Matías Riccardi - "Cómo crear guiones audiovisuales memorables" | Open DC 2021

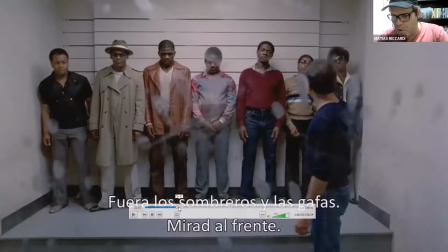[95:24]
¿Cuánto sé yo como espectador? ¿Cuánto sabe el protagonista? Si es un policial y el relato va a ser desde el punto de vista del policía, entonces, ¿cuánto sé yo? Yo sé más que el policía, me voy anticipando a la información. De eso tiene que ver con la información.
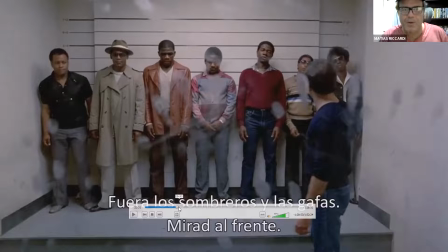[95:42]
Por eso hay una palabra clave cuando uno escribe un guión que es información. Porque es, tengo al espectador a la par del protagonista, yo sé más que el protagonista, el protagonista sabe más que yo, y esos son niveles que uno tiene que tener en cuenta. Bueno, vamos a ver
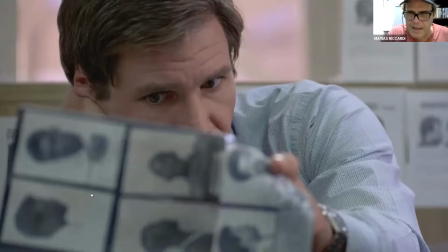[96:02]
esta escena que están en la comisaría, donde, repito, no llega a ser un punto de giro, lo veremos quizá más adelante en otro encuentro, pero sí tiene que ver, como dije antes, con un pasito más que le doy al espectador para ver si
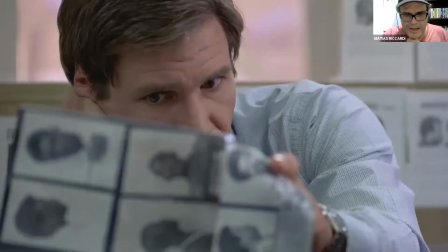[96:21]
logro avanzar un poco más en la trama. Ahora, yo dije que el guión son imágenes y sonidos. Bueno, me hubiera encantado leer el guión de esta película para ver si en la puesta en escena, a mi gusto, tan extraordinaria que sucede acá, cómo estaría contado en el guión, ¿no?
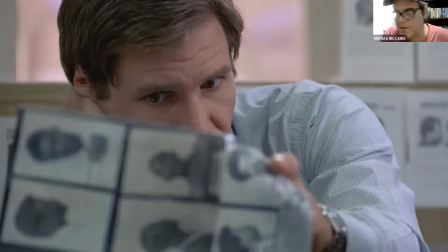[96:40]
Porque acá estamos viendo la imagen de un policía que le está mostrando el libro de los sospechosos al pibe, entonces uno podría decir, John le muestra a Samuel un listado de sospechosos, antes de poner escena tal comisaría,
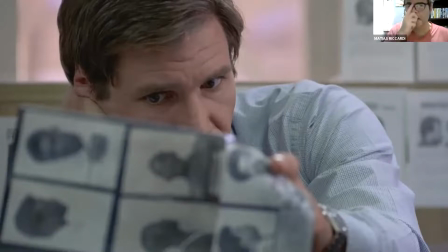[96:55]
¿no? Bueno, ahora, fíjense cómo esta famosa frase, una imagen vale más que mis palabras, la cantidad de texto que hay acá, cómo queda infinitamente inferior a lo que me muestra en imagen y cómo le cuento al espectador
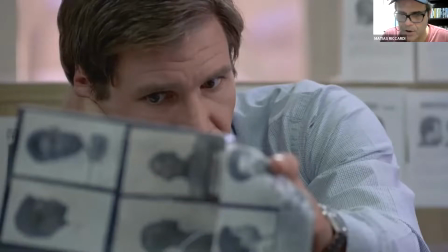[97:12]
quién es uno de los asesinos de ese barrio.
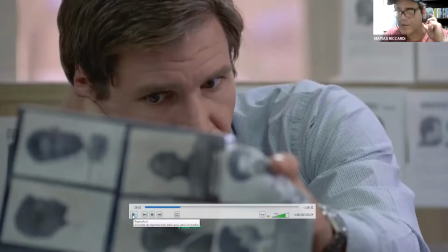[97:18]
Y van 25 minutos de película. Esto es lo que tiene que ver también con la información, ¿no? Que el espectador no se me duerma. Y espero que ninguno de ustedes tampoco. Avanzamos.
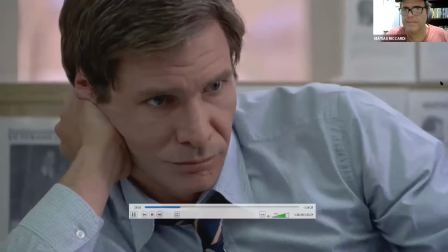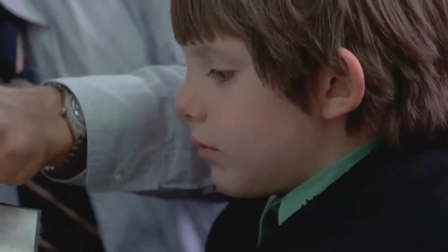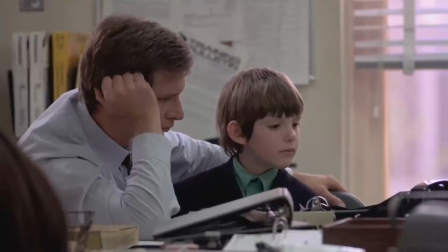[97:42] Captain? Captain? Yeah. Sergeant Carter for you on line 23.
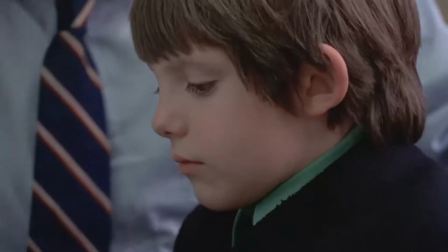[97:47] Thanks. Hey. How are you doing?
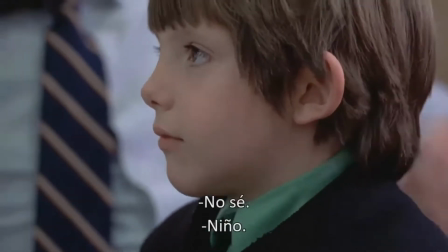[97:57] I don't know. The boy.
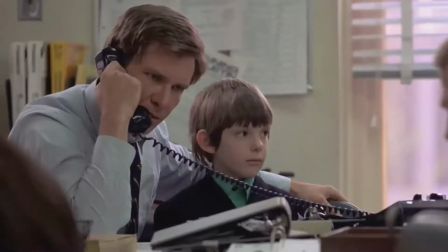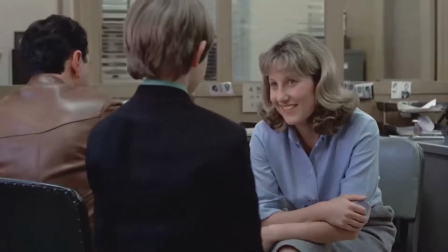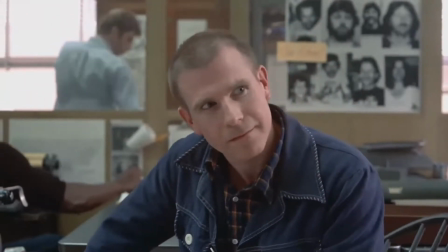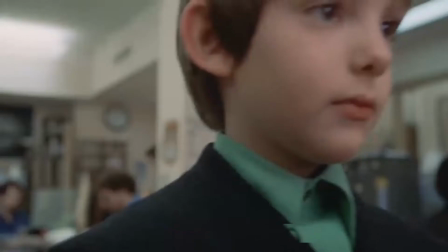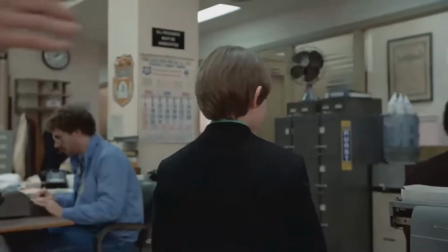[98:53] Gracias.